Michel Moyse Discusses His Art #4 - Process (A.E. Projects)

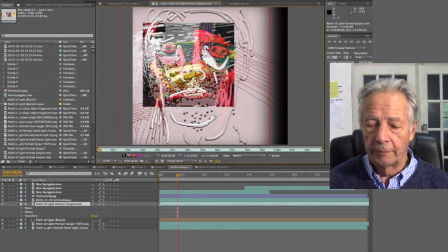this is the original um one of the originals that was done in the ipad and
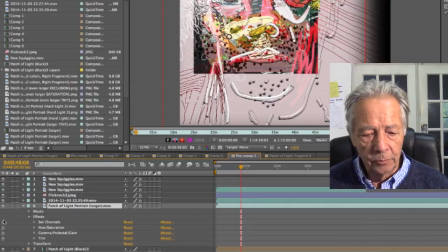i added filters in that as well affects channels hue saturation gamma pedestal gain tint all of these if I go back to the composition you'll see how
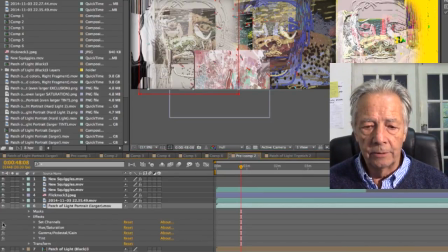they changed so set channels modified it to be more little sepia this one again more sepia hue saturation this one
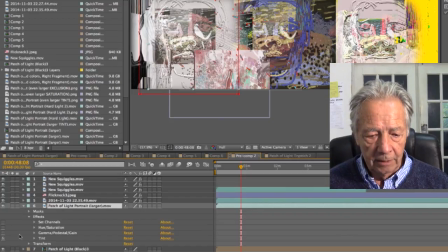is subtle but they just take took away a little of black and then this one of course is the tint which when it's combined with these other three effects
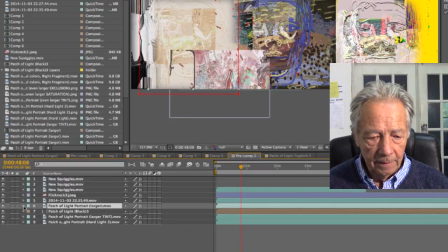gives you this change in the in the image so
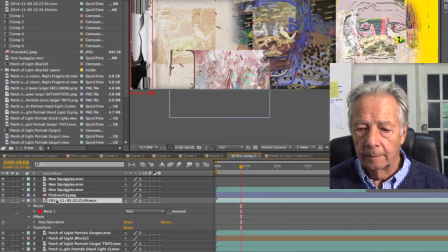this is the mask here and I don't think I did you know I did hue
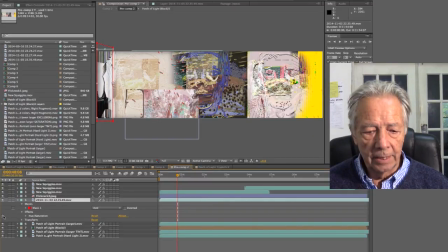saturation it's so subtle you can't even see the difference I mean maybe it's there but you can see that the mask is important because
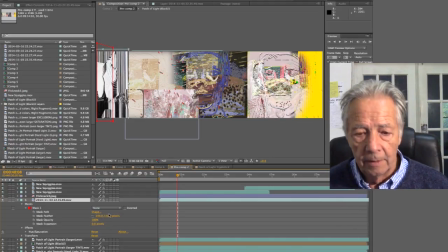if it's none it'll be superimposed over the the portrait on the left and also you won't have the gradation between that layer and the image which I wanted to have.
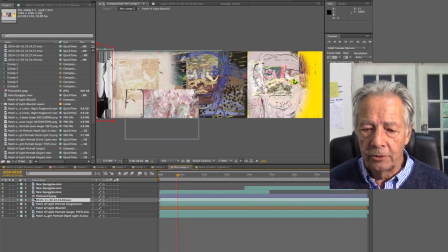This Flickneck 3 JPEG was
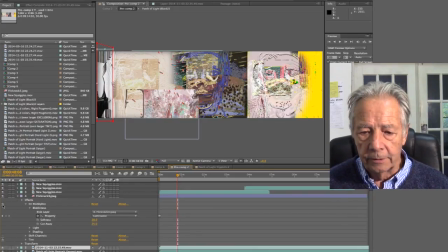modified in blob-alize and just so you know I didn't like the way that looked very much and so I modified it I also had a tint because
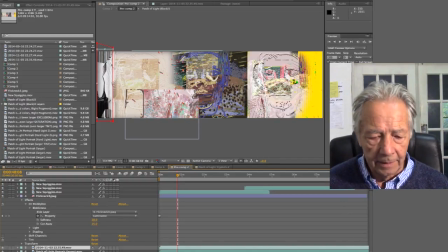that was too jarring with the rest of the colors here I didn't think it it would fit really I
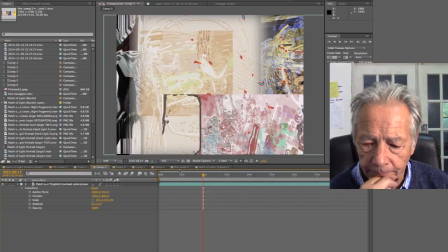exported these individually instead of making a triptych out of it
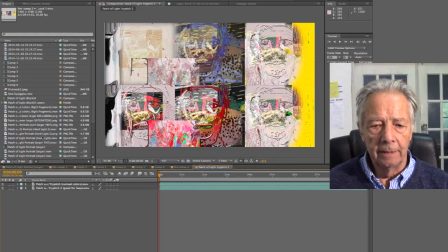and then I ended up by duplicating the original triptych placing it on top with a modified colors and seeing if that was any more satisfactory and you
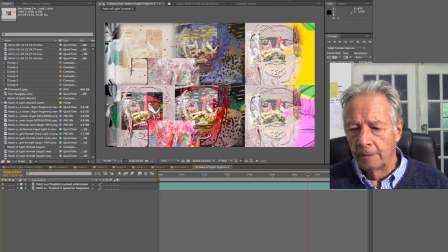know it's kind of interesting anyway. I mean, I'm not sure if it doesn't really work.
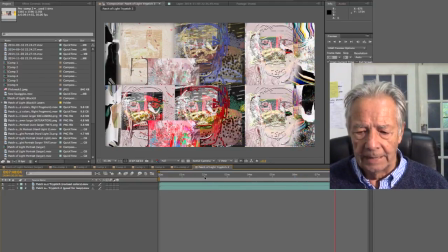I'm not sure.
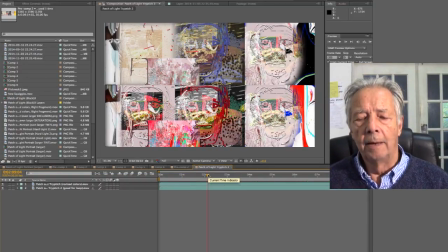I think the only way I could find out if it works is to make a movie out of it and then project it on a huge
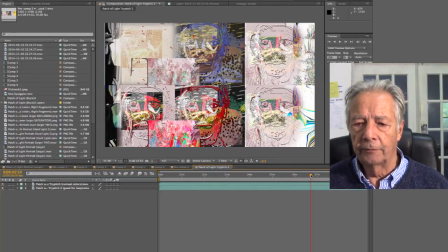wall because I think the size does make a difference and it's not nearly as interesting as I think it might be.
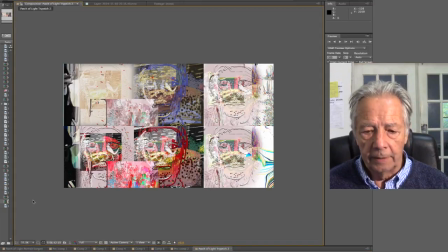Let me go fit. So yeah, that's a little more interesting.
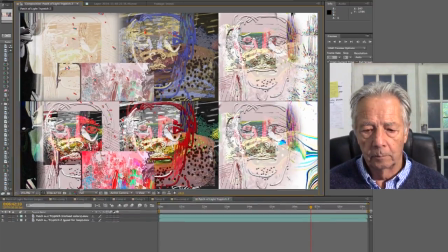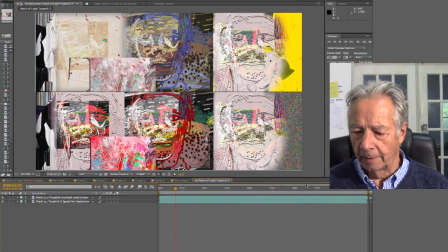I don't know. I ended up discarding that as well. All right, moving on here.
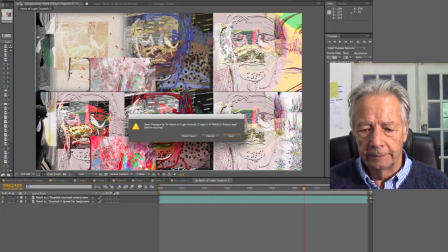I want to go to the last one here and
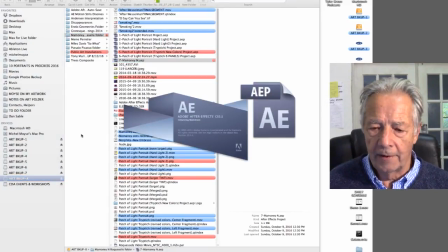show you the project that I used to create the final motion painting that we saw earlier in the video one and two the Bambouin motion painting come